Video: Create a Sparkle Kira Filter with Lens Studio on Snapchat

So as you guys may know, Snapchat has some of the most amazing VFX and post effects inside their program. I love using the templates that they have because many of these templates contain really stunning VFX and post-processing effects just that you could take and customize for your own projects. I've used the fire from one of the templates as well as water around my makeup looks, and I've many times used the Kirakira and the smoothing effect. And so these things are really amazing, and they're actually pretty easy to find inside Lens Studio. Using VFX as well is amazing. There's limitless things that you could do with particles and working with these VFX. So I'm gonna give you guys a little breakdown of how to navigate the interface and find the VFX and post-processing effects in Lens Studio, as well as edit the VFX and customize a little bit so that you can make them whatever you want. So let's get started and jump into Lens Studio. Hey everyone, and welcome back. In this workshop, I'm going to show you how to add post effects and VFX in your effect on Lens Studio.
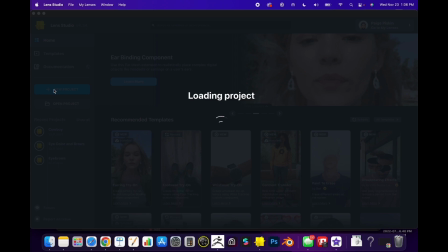So to get started, just select your project or a brand new project and open it up.
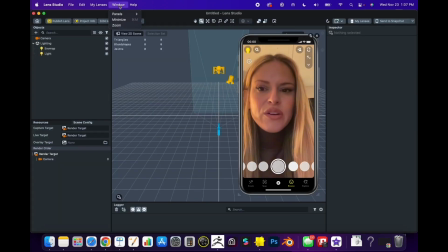And what we're going to do is go up to the top menu and go to Window, and we're going to click Panels and then hit Default Layout.
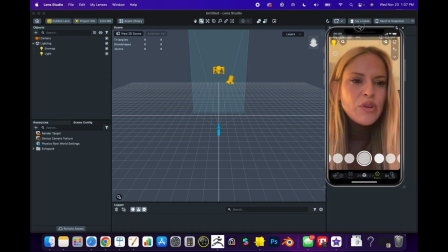And so now what you should see is your inspector, your preview, and we're going to take that preview and we're just going to click it and drag it out here.
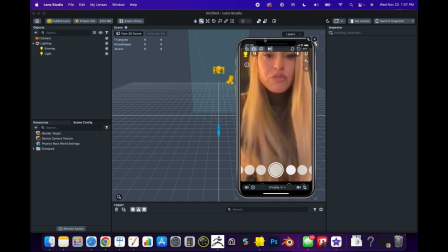And so now you'll see that you see yourself at this moment probably without any post effects.
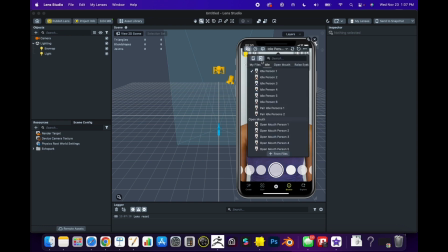And you could toggle between this and the actual video of somebody else if you want to move back and forth and
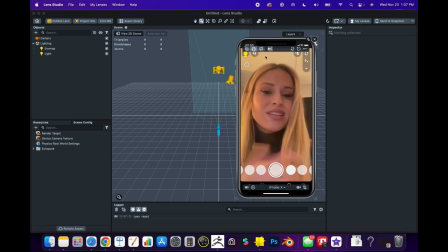just kind of like compare the effect on different scenes just to see if your lighting sometimes might affect the scene differently than other lighting. So I always like to check on multiple videos when I'm making effects, especially with post effects or with particles or anything like that. So what we're going to do is, in our camera area, we're going to actually go and we're going to add our first post effect.
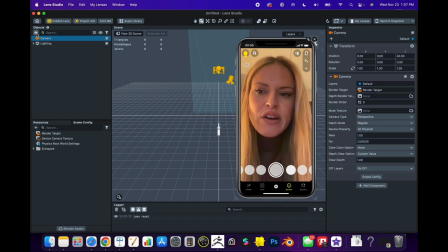So to navigate the post effects section inside Lens Studio, you can click this plus sign and go over to post effects, and you'll see that they have color correction, smoothing, analog TV, and a couple of different options here laid out. Underneath that, you'll see color correction.
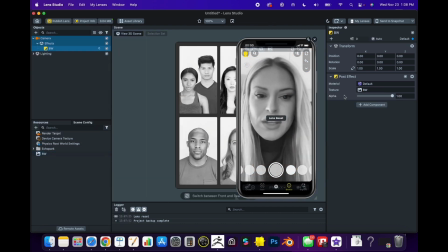These are all presets like LUTs, and these are different things that could change your scene to something like black and white or something like a sunset color or something like that.
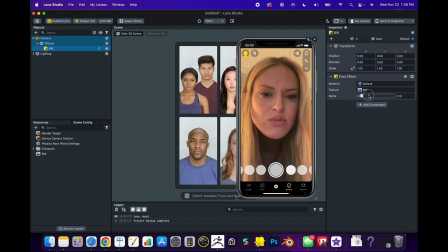So for now, I'm just going to turn that down.
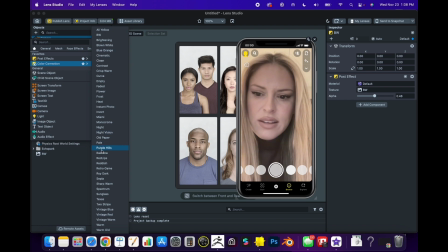And so we could also click here, and I think there's one that is called Red Lips, and I kind of like that because it looks kind of pretty.
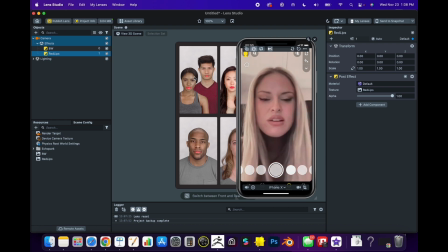There's a very popular effect online that people use that does this. So those two together look really nice.
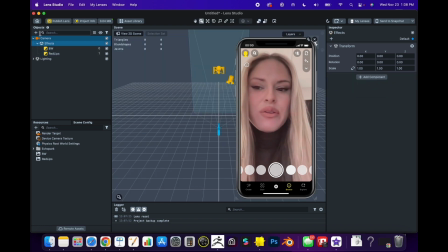So one and 0.48. And so now if we want to go and try out some of these post effects, I'm going to move through them and just show you what they do. So the smoothing effect is kind of like a retouch that touches up the entire screen.
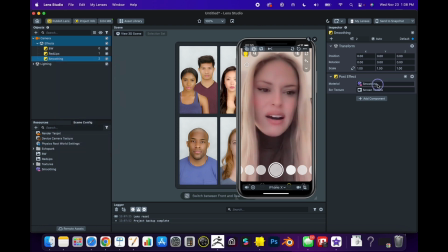I prefer this to retouching with makeup because it's very overall smooth and nice, and it looks similar to the Snapchat official filters. So I'm going to take that and I'm just going to turn it down to about 0.3. And so now it's just like a subtle retouch.
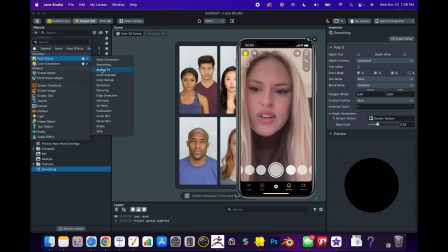Once we go back to the post effect menu, you could see analog TV.
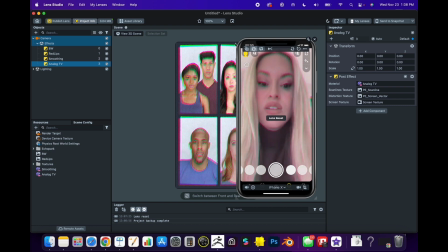This is one I tend to like to use for my character effects, especially when doing things like dolls that look like they're from the Y2K era.
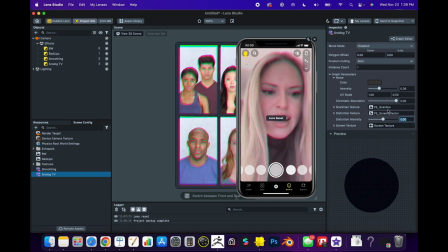So I usually will turn off the distortion, and I tend to take this and bring this chromatic aberration down. And then the intensity of the noise I usually will bring down, but I really like the chromatic effect that makes it look like a vintage TV.
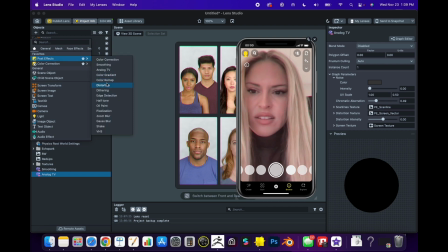So now going back here in post effects, you'll see that we have color gradients, color remapping, distortion, dithering, edge detection, halftone, oil paint.
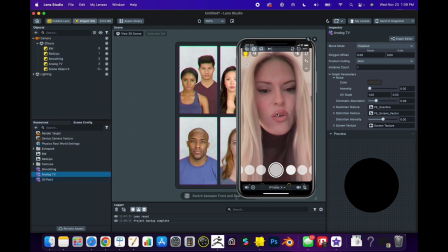I tend to like oil paint sometimes too. This is really fun for creating effects that look like paintings, or even creating something that looks a little bit like a video game character, because it adds something that looks a little bit more surreal and animated to your effect that affects the whole screen.
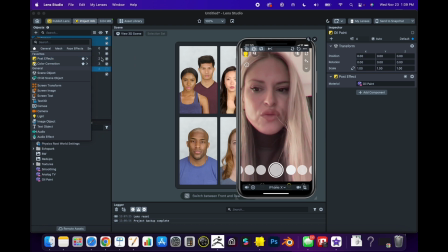So I'm just going to turn that off. Now going back to post effects, let's see if we could play around with something else like the shake effect.
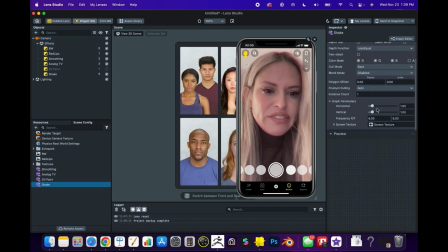So the shake effect is kind of cool because it's doing something different to the camera texture, and you could turn this down or you could intensify it.
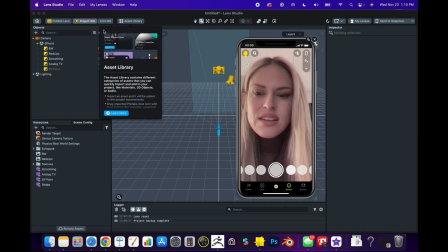Now if we want to add some VFX, there's a bunch of them in the asset library.